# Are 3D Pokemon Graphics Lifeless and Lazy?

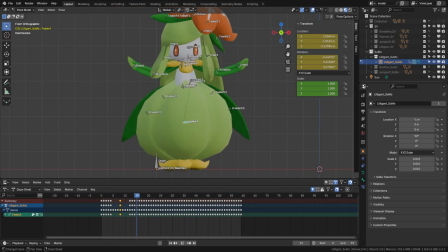(8:15)
It was already there to begin with, I just made it a bit more noticeable. When they land, I wanted to make it seem like there's a point of impact.
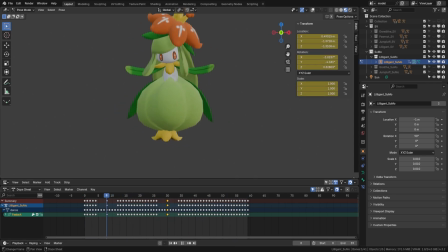(8:21)
So the upper body plunges into the skirt when it lands, and then it pushes upward off its flower, which gives the jump an illusion of momentum.
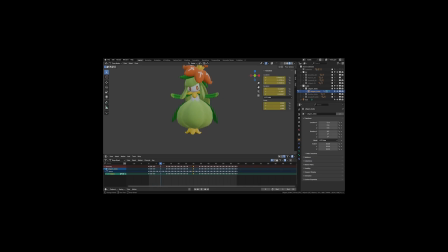(8:28)
But like, this is just me explaining something that's already here. The animators thought of all this.
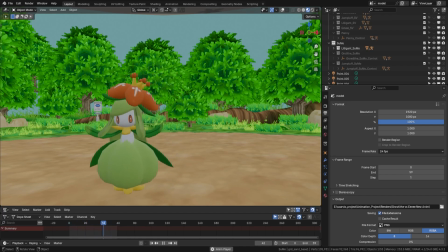(8:32)
They considered how the bulb would move like a skirt and that the leaves at the waist would function as an overskirt.
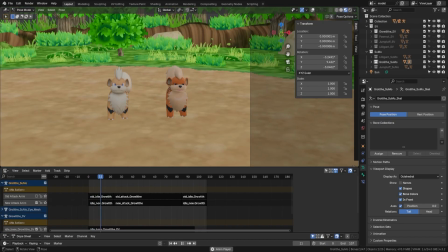(8:37)
Seems like a lot of effort for folks who don't care about what they're doing. The personality of Pokemon that share similar real-world counterparts are different as well.
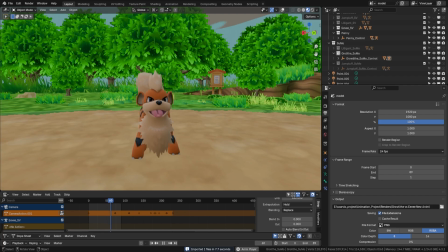(8:45)
Like I said earlier, Growlithe has a lot of energy, so when you're interacting with it, it's moving a lot more. Its tail is wagging and it's constantly jumping around.
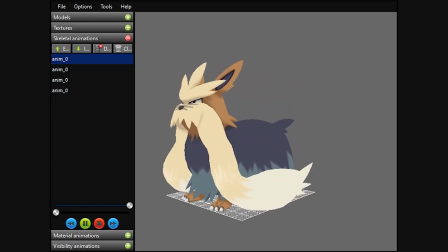(8:53)
If you compare that to Stoutland, which is a large stoic dog, Stoutland looks less expressive, but that's not necessarily true.
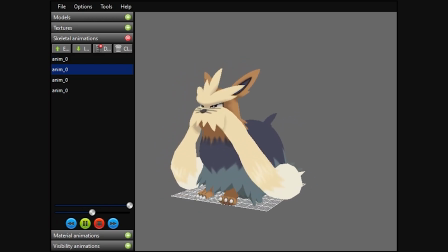(8:59)
It wouldn't make sense for Stoutland to be acting like a puppy with a lot of energy. I do want to draw attention to how awesome Growlithe's animations are to begin with.
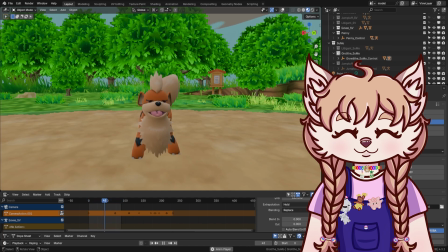(9:07)
You can tell someone looked at a dog and then looked at Growlithe and said, yeah, that's perfect.
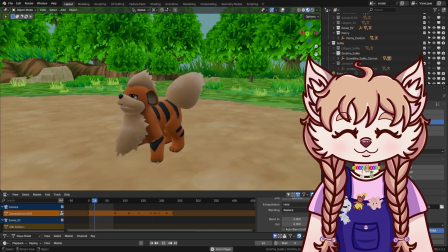(9:11)
The way the tail wags and how it wiggles its body reminds me of a real dog. I have to keep reminding myself to say dog because I call every dog I see a puppy,
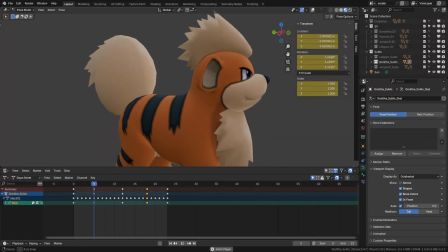(9:18)
but that's probably confusing if you don't do the same thing. When I altered Growlithe's animations, I didn't really do much.
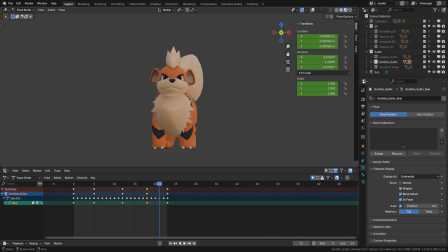(9:24)
Its idle animation is really short, so there's not much time to do anything crazy. I paid attention to the way it was moving and then just exaggerated the momentum. When it shakes its head and its tail, I wanted them to have some weight because I think the head needed some energy, and the tail is fluffy so it would need some force to move around.
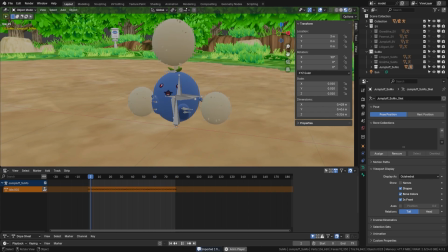(9:39)
I also wanted to pick a more obscure Pokemon to look at just in case folks were like, well, they put more effort into those models because they're popular Pokemon.
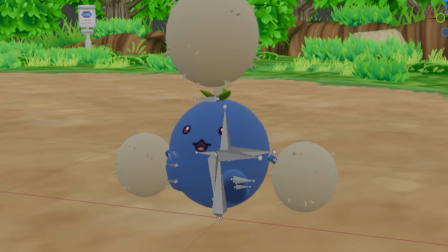(9:46)
Okay, I present to you Jumpluff. This is a cottonweed, okay? A literal plant. Apparently they look like this.
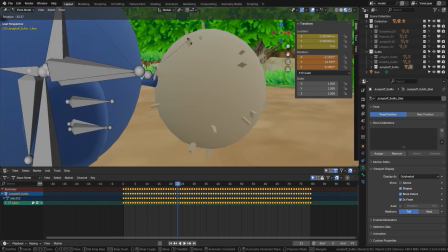(9:52)
Someone looked at this piece of cotton button and said, "This is a baby." I'm convinced that's the case.
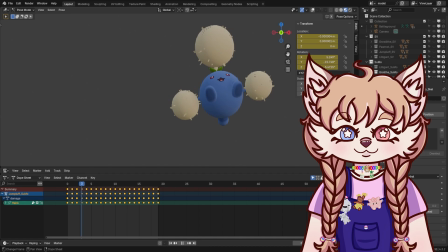(9:57)
The way it kicks its legs and how delicate its movements are, maybe you're looking at me and thinking, Vanilla, that's Jumpluff and not a baby.
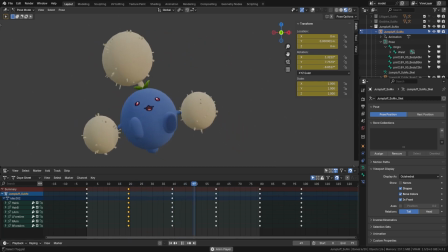(10:02)
And if you do say that, we can't be friends. Even though Jumpluff is probably not a lot of folks' favorite Pokemon, they still took the time to make their animations unique.
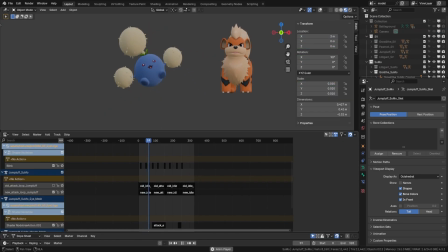(10:09)
They took all the features into account when deciding how they'd move. The fact that it literally weighs nothing explains why its movements are floaty and somewhat slow.
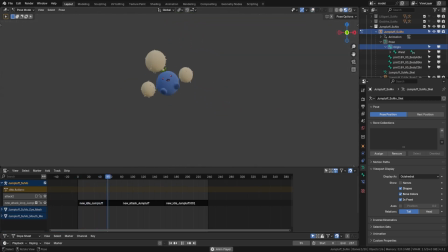(10:17)
When I worked on their animations, I personally wanted them to look like they were getting swept around by the wind. They already kind of do that, but I wanted a strong breeze as opposed to the gentle rustling of leaves.
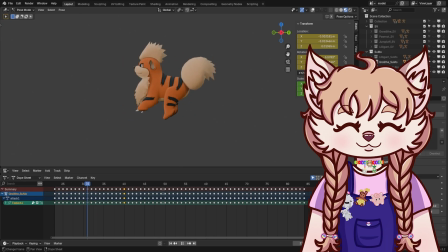(10:27)
Isn't that poetic? There's a lot more attention to detail paid to these models by the 3D artists than I think a lot of folks can appreciate, especially those who think the artists behind the animations weren't passionate about what they were doing.
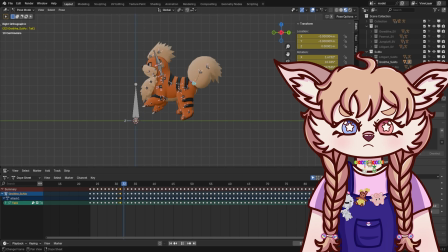(10:39)
Sometimes I think that disgruntled fans believe if the folks working on a Pokemon title haven't been fans since before they could walk and talk, that they will never be able to do the series justice.
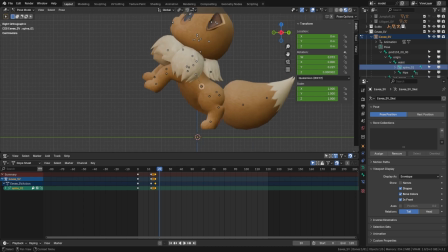(10:48)
The Gen 9 models are really cutting edge and their movements are just so fluid and realistic.
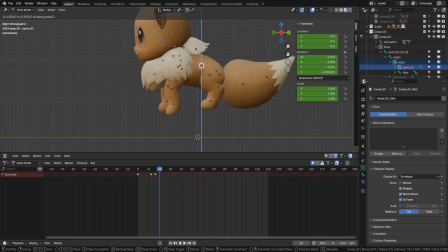(10:52)
Looking at them in an isolated environment with appropriate hardware allows you to truly appreciate what they're capable of.
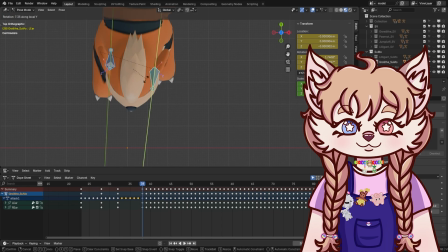(10:58)
I think it's really easy to criticize the older models, especially since folks don't like the fact that the 3DS animations and models were reused time and time again.
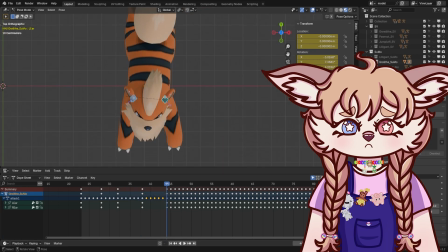(11:05)
I think the idea is that Game Freak should have been changing these animations instead of reusing them, so for each game, each Pokemon would get a new set of animations. I guess you could do that. I don't really know what that would look like, and I don't know how you would go about changing the movements of each Pokemon for each new game.
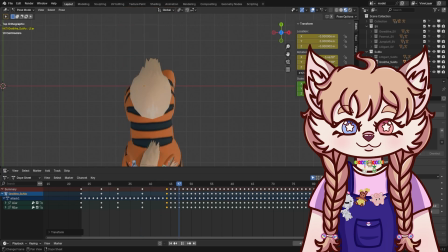(11:20)
And a Pokemon looks the way it does, so I don't think there's really any need to alter the way models look unless you're going to do a complete graphical overhaul like they did with Gen 9. Whether or not you agree with the reuse of models, there's a very good reason why it was done.
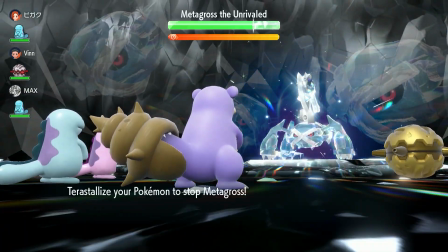(11:32)
The models were designed to a superior standard in Gen 6, so much so that they were able to be used across multiple generations and maintain their functionality and style.
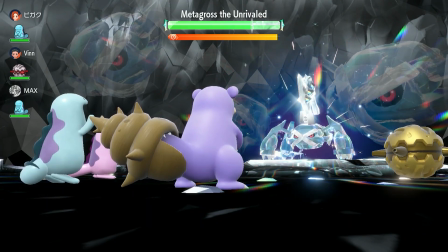(11:41)
When the models were designed in Gen 6 and the series moved on to Gen 7, the models were created in a format that was identical to those in Gen 6.
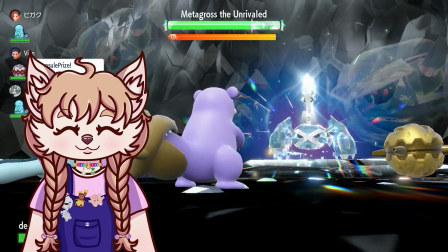(11:48)
This made it easy to incorporate the older models so that way they could add more Pokemon into the game without needing to remodel each Pokemon for each new generation.
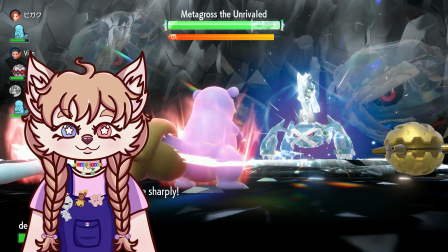(11:56)
The models managed to maintain the same style, and what changed between the generations was texturing in the lighting engine,
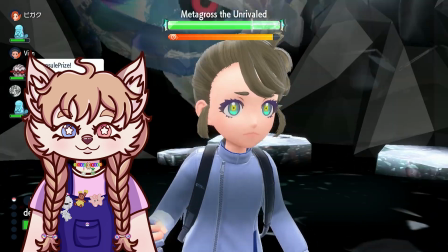(12:02)
which allowed for the games to have somewhat different styles while the appearance of the Pokemon stayed consistent.
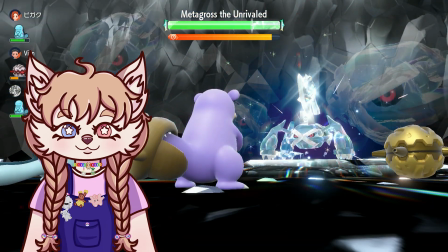(12:06)
The models in the Let's Go games on the Switch are pretty much identical to those from the 3DS era, but if you think they look better, it's probably because of the lighting and the textures.
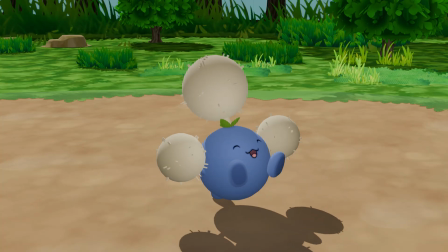(12:14)
I wanted to end this video by showing a mock battle loop. You can see the original Jumpluff and Growlithe animations as they exist in Sun and Moon, and then this is my altered version.